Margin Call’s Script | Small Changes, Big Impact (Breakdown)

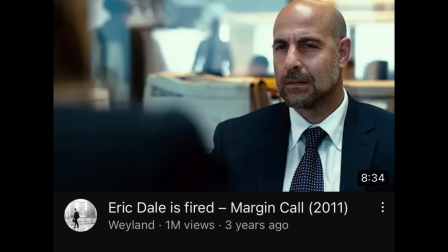I'd like to speak to the guy who put this together.
If you scroll through the comments on any Margin Call video, you'll see comments like these.
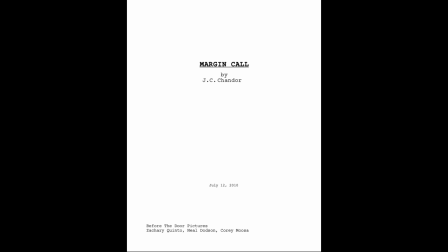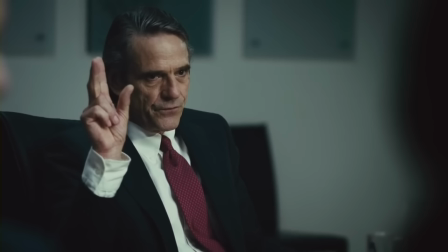Margin Call script is carefully crafted, with layered storytelling and clear characters.
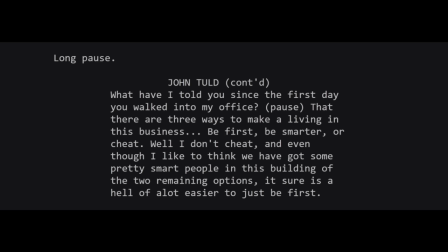In my previous videos, I showed pictures from Margin Call script, and those weren't things I typed up.
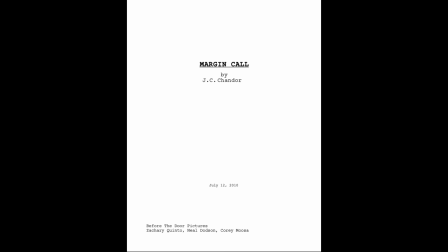Margin Call script is available on a few websites. I'll put a link in the description.
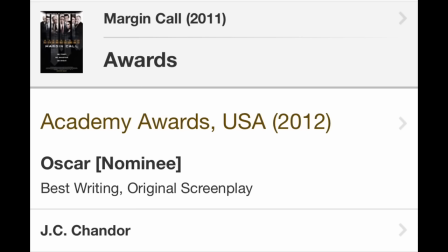The script appears to be the version submitted for the Oscars. It was nominated for Best Original Screenplay.
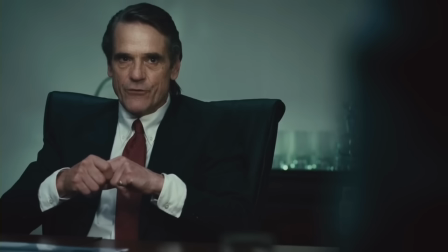It's full of fun details. For example, John Told was supposed to be bald.
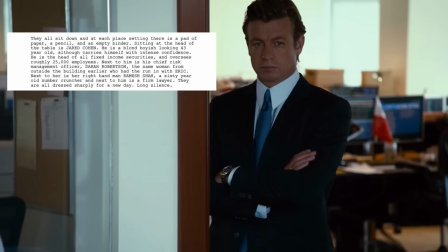Sarah dated a very tall man. Jared oversees 25,000 employees.
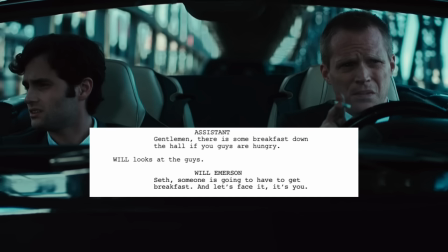The cut content has a lot more information about Sam. Will and Seth also have more lines together.
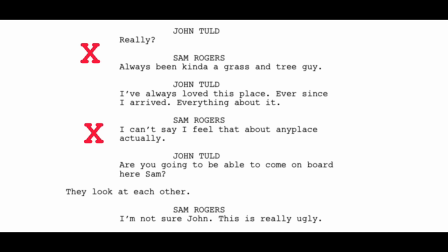It's not clear how much of the cut content was actually filmed or edited out of the script before shooting.
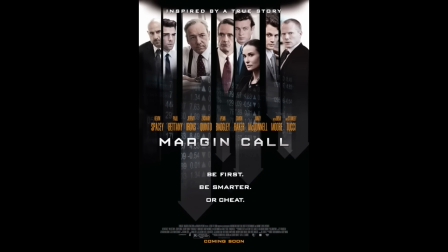As I read through the script, I noticed two small changes from the script to the final film that had a big impact on margin call.
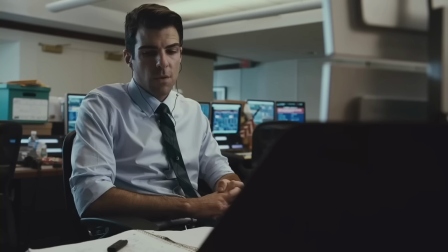So in this video, we'll be looking at how these two small changes individually and collectively impacted the final film.
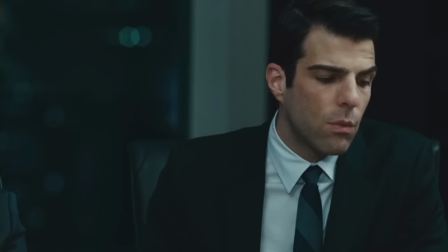Now, we can't know how the film would have turned out with these things included, so as Peter says, Well, that's where it becomes a projection.
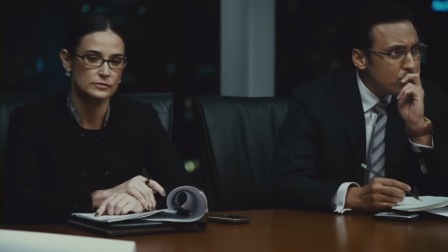It's all just numbers.
Have you ever noticed that Margin Call is reserved with numbers?
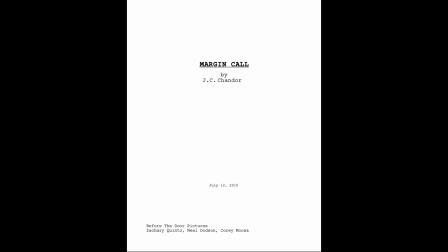It's one of the first things I noticed when I watched it. In the script, though, there were more numbers. Specifically, one number. 1.2 trillion.
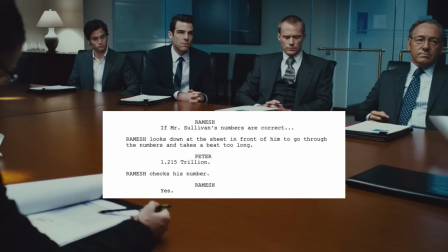Let's see where it pops up. In the first meeting scene, Peter says that their exposure is at $1.2 trillion.
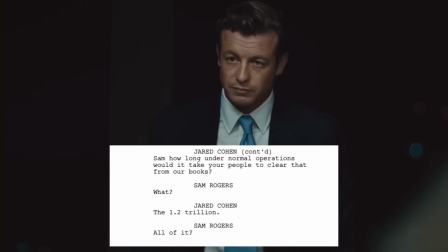Jared then asks Sam how long it would take to clear the $1.2 trillion from their books.
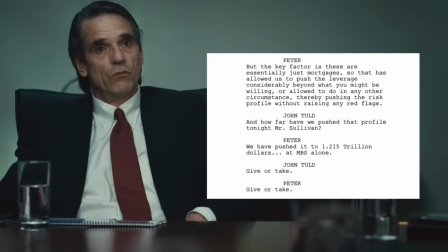Later, in a senior partners meeting, Peter tells John that the risk profile is at $1.2 trillion.
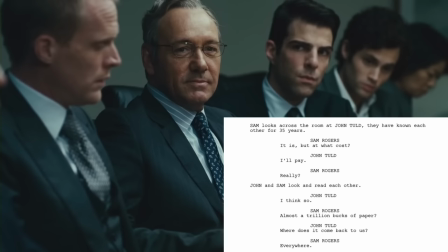And when John says, I'll have to pay. Sam says, almost a trillion bucks of paper.
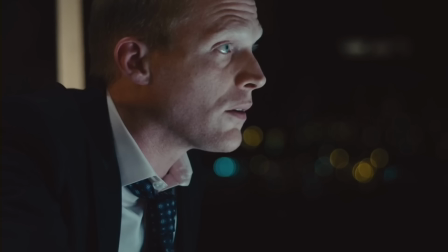While not stated, there's another reference to the number.
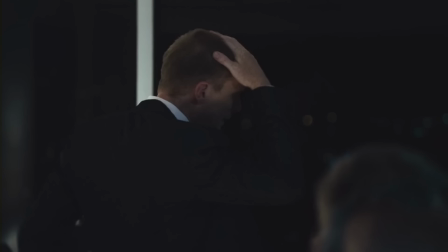When Sam is looking at the model, the script says he sees a number followed by a bunch of zeros.
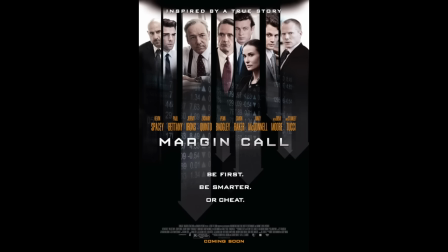To me, it looks like the screen would be visible. So, what does cutting this number do to the film?
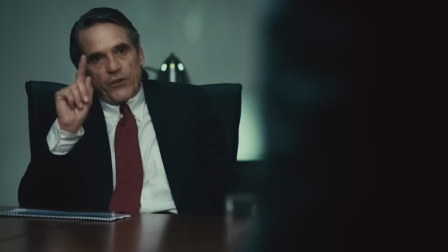It does two things.
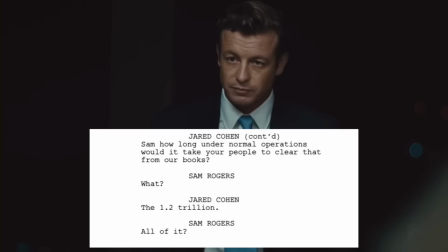First, the script feels clunky, slow, and repetitive with this number included.
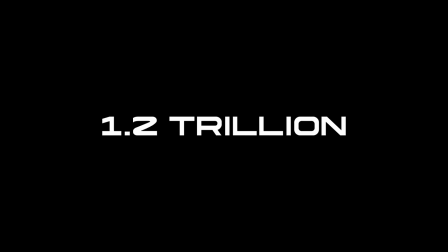There are lines surrounding this number that have to set it up.
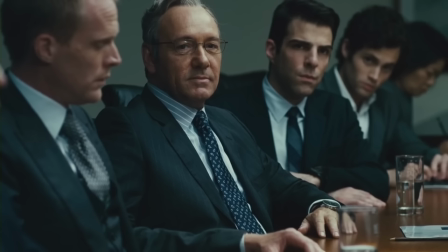By removing it, the scenes feel more concise, and certain lines have more punch.
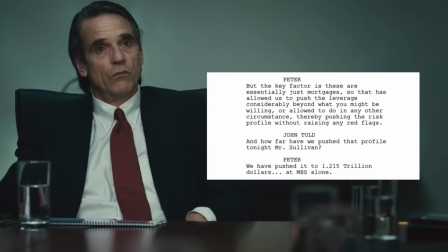For example, in the script, Peter tells John that the risk profile is at $1.2 trillion.
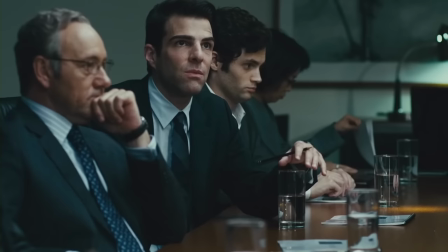On the next page, Peter says, If those assets decrease by just 25% and remain on our books,
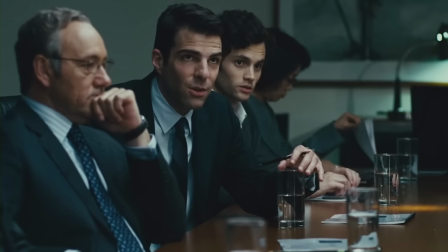that loss would be greater than the current market capitalization of this entire company.
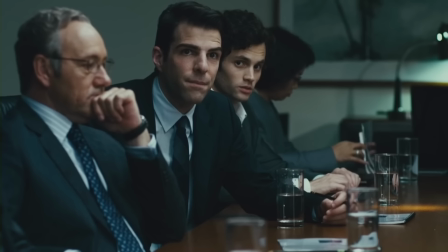These feel like two pieces of similar information.
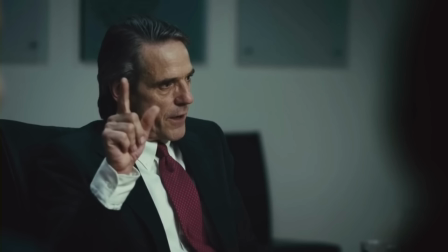By cutting out the number, the market capitalization line feels much heavier.
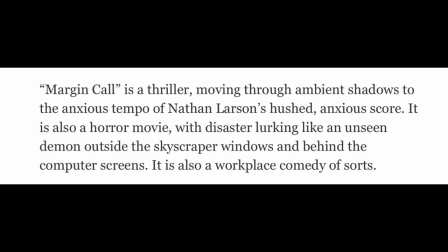Second, in A.O. Scott's review of Margin Call, he said it was a thriller and also a horror movie.
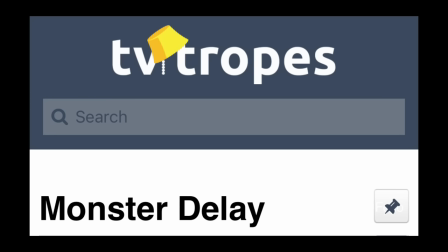Margin Call takes a nod from a horror movie convention, referred to as Don't Show the Monster or Monster Delay.
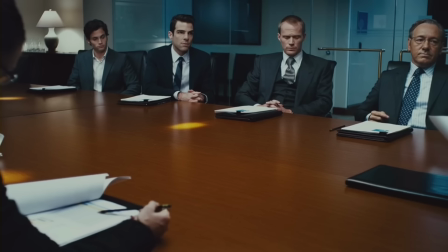It's the idea that a film should avoid showing the monster for as long as possible.
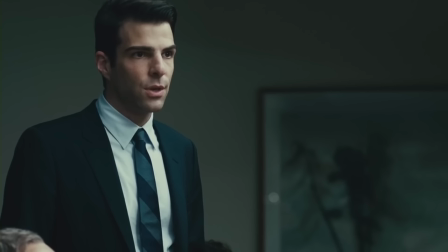The monster here is the 1.2 trillion, or the projected losses. The film never says the number.
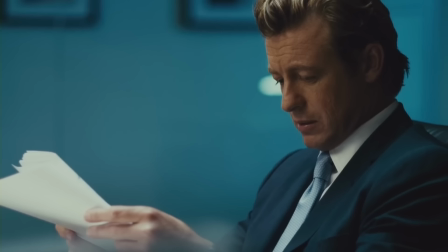By never showing the monster, the film has an audience focus on the character's stress and their reactions.